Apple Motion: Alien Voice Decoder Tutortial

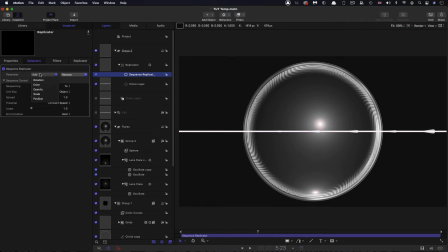The parameter that I want to add is position. I want to enter a value for the X position of 1920 and set the spread all the way up to 1920. That's overkill, but it'll do. And I'm going to set the loops to 3.
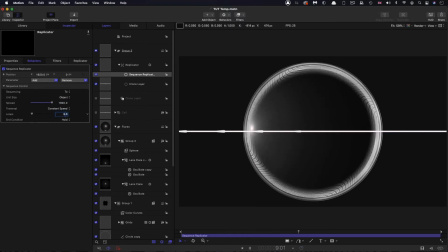And now what it's doing is it's firing through in sequence like that.
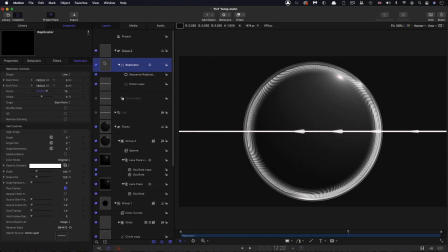And then for some variation, I'm going to duplicate this replicator, right click, duplicate. And all I'm going to do is just adjust the number of points down to 13. And if we get to the right bit, you can see that that's kind of given us a kind of little ghost of it that's kind of offset.
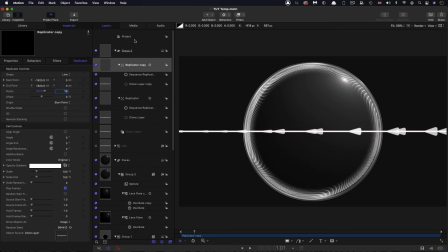So that's going to just kind of add a bit of extra visual interest. You could probably add another one if you wanted to go crazy, but this is good enough for now. So again, this group that we've made here, I just want to set that to 2D and I want to apply some filters to it.
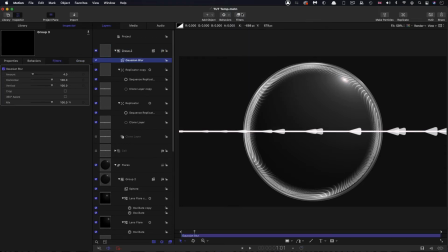So first of all, I'm going to come to filters, Gaussian blur, and I'm also going to add color and levels. So the Gaussian blur, I'm going to set an amount of 32. And with the levels, I want to select alpha.
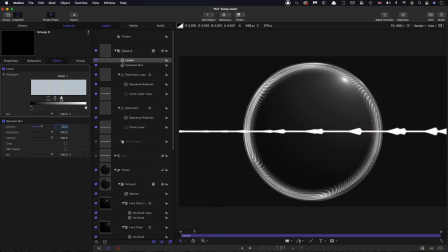And I just want to bring this in like this. Just bring those black and white values in like that. And what it's done is it's kind of glued everything together and softened it off. Let me just show you how that works. So you can see that's kind of looking a bit cheesy.
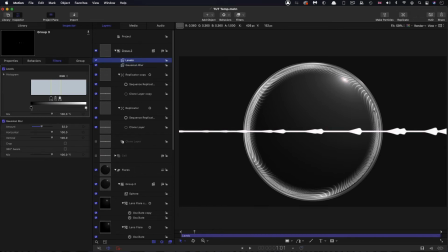But if we select both of those and turn them on, it's kind of turned it into a much gloopier kind of seamless whole. So also to this group, I want to add filters and glow and neon.
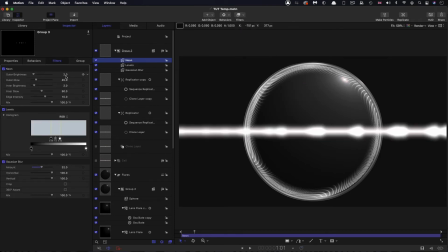And that's all much too much. So outer brightness 1, outer glow 150, inner brightness 1.5, inner glow 50, edge intensity 0, and mix 75.
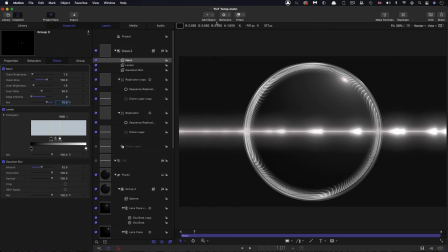And then I also want to add to this group a filters blur, channel blur.
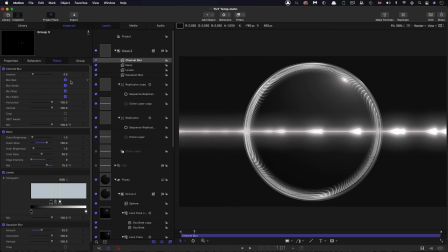Really quite like channel blur. Okay, so I'm going to turn off everything except blue, like that. And you can immediately see what's happened. We've got this kind of nice blue glow without actually having added any color.
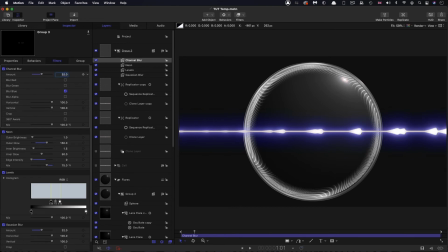So I'm just going to set that amount to 32. So then I want to take this group and I want to set it to fixed resolution.
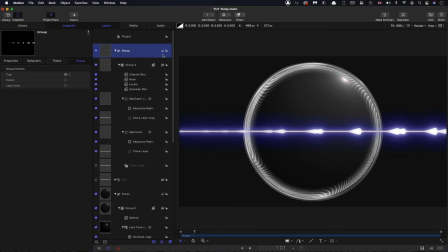And then I want to right click and group. And again, because we're not quite there yet, I want to turn this group back to 2D.
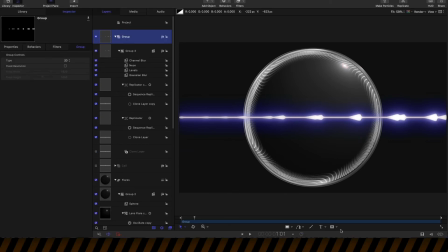To it, I'm going to add a circular mask. So come down here, add a circular mask.
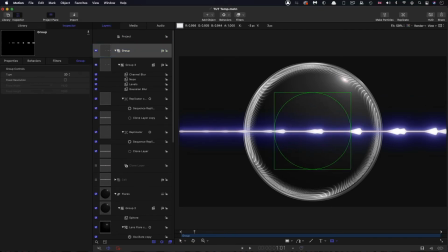So from roughly the middle of the screen, holding down the shift and the option key, drag out a circular mask like so.
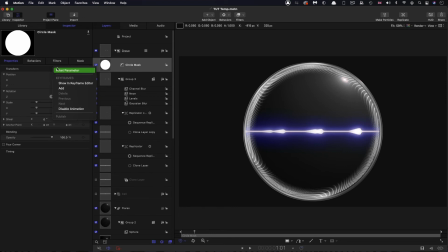Come over to properties and make sure to center it up. Come back to the mask and let's set that radius to 440. And let's set that feather amount to 50. That's kind of just softening the edges off as it gets towards the edge of the lens, as it were.
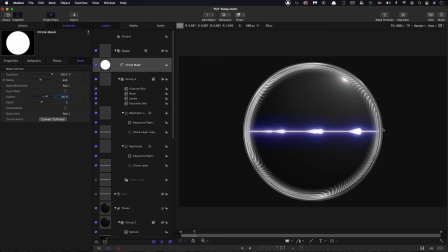And finally, to get it a little bit more sort of lens-like, I'm going to this group,
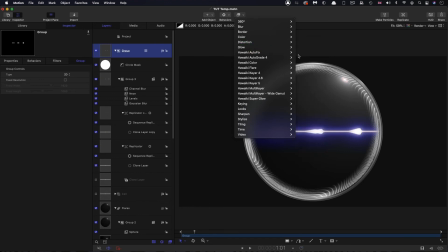add filters, distortion, and bulge. I don't want to use the sphere because that's going to be too much, but the bulge is going to give you just enough kind of little circular distortion. And here I'm just going to increase the amount to 400, like so.
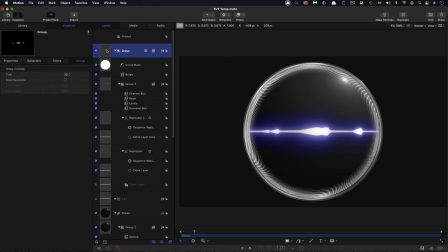And then I'm going to take the group and I'm going to group it, right click group, and leave that group as 3D because it's turned to 3D, or if it hasn't in your case, make sure to switch it to 3D. So I've closed that group down and I've called it a display.
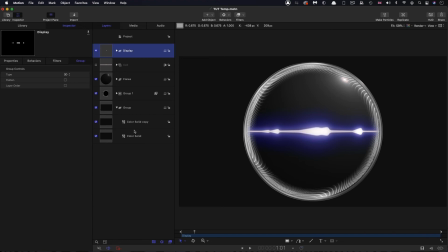And we can close down some of these other groups as well. And the next thing I want to do is add object light.
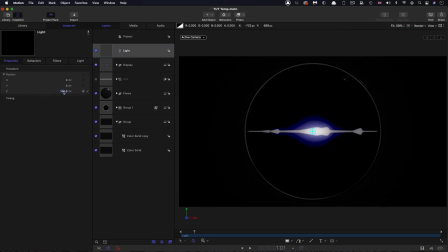So first of all, let's come to properties and the Z position I'm going to set to 500. Come back to the light itself.
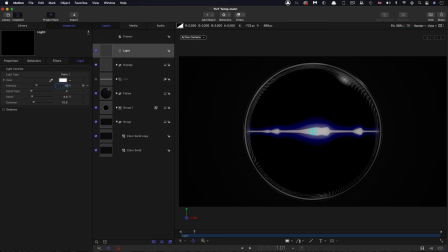Let's set the intensity up to 1000 and then the fall off to 1.
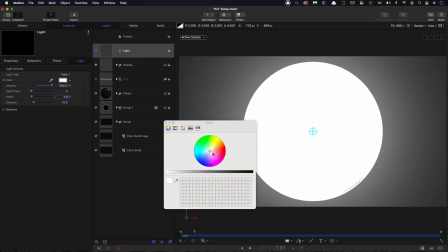Now it's all much too bright and that's because we haven't selected a colour.
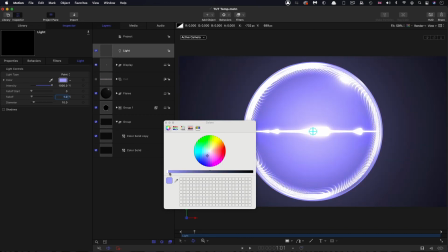But as you notice, as soon as we select a colour, we can start to adjust how it looks. I'm going to go for maybe something like that, or a little bit more cyan-y, or you could even kind of go for green or whatever. So basically you can actually pick your colour pretty much depending on what you do with this light. So that's kind of quite a nice option for this project. So I'm going to go for, I think, something like this.
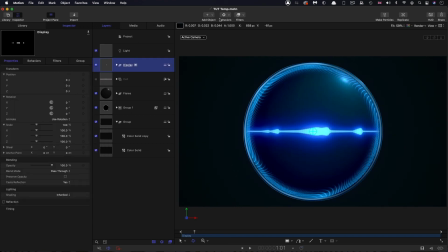So we're very nearly done. And the next thing I want to do is add a camera. Come to properties and I want to set its Z position to 1500.
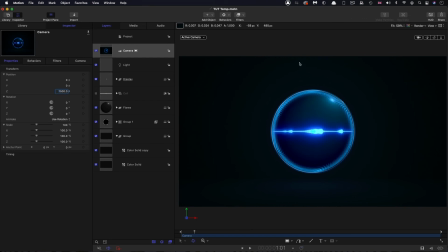So we finally kind of zoom back away from our scene and we can see it in the round. And we finally get to see our environment as well.
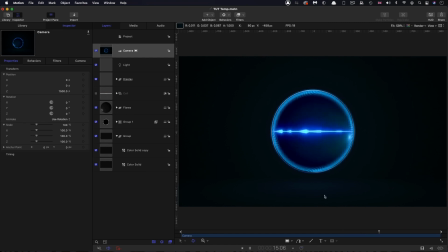You see that kind of little lighting on the floor there. But I also want a reflection of the display. So I'm going to select that display group and I'm going to right click and I'm going to make a clone of it.
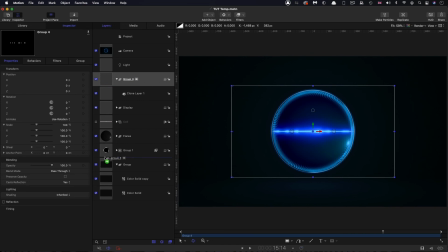And I want to drag this down just here above the background. Let's just adjust the clone here. Let's set its Y position to negative 640.
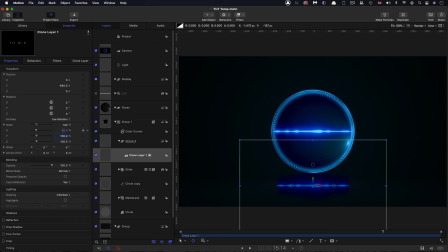I want to set its X scale to 90, just to shrink it in just a fraction, and its Y scale to 50%. And I want to reduce its opacity down to 5%. And I just want to add a Gaussian blur, so filters, blur, Gaussian blur.
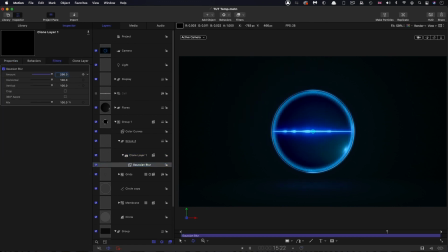And let's set this amount to something like 256. So you can see that that is giving us this kind of subtle reflection on the floor. It just kind of ties it in to the scene.
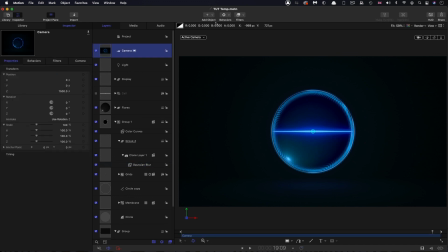And very finally, let's just come to the camera and add behaviors, basic motion, throw. Let's make sure to switch to ramp to final value, open up throw velocity, and this Z value let's set to negative 500.
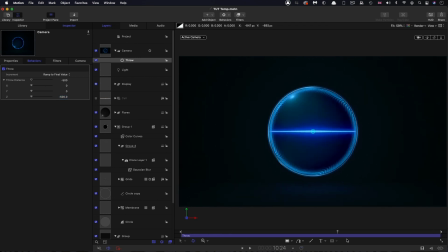And that's just going to give us a gentle push in like that.
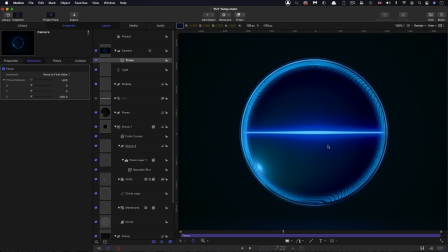And the only thing I would say is that we're probably overdoing this kind of grid effect here. Where is it? Grids. Let's come in there and just maybe adjust that opacity down to maybe 50%.
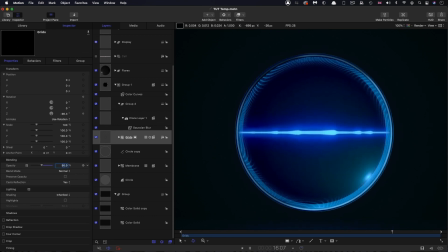You know, just do that to taste. It doesn't want to be too much in your face. I think that's probably pretty good in the overall scheme of things.
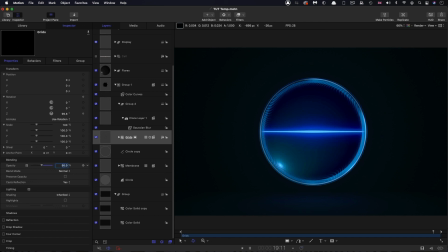So I hope that's been an interesting one. Thanks very much indeed for watching and see you again another time.
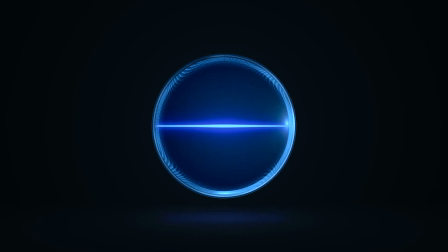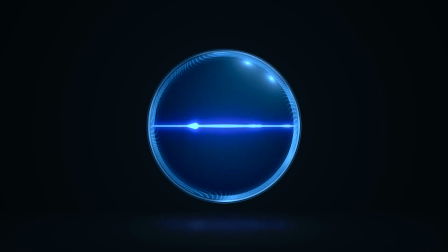Stage next to the same slide, and I'm not for slow.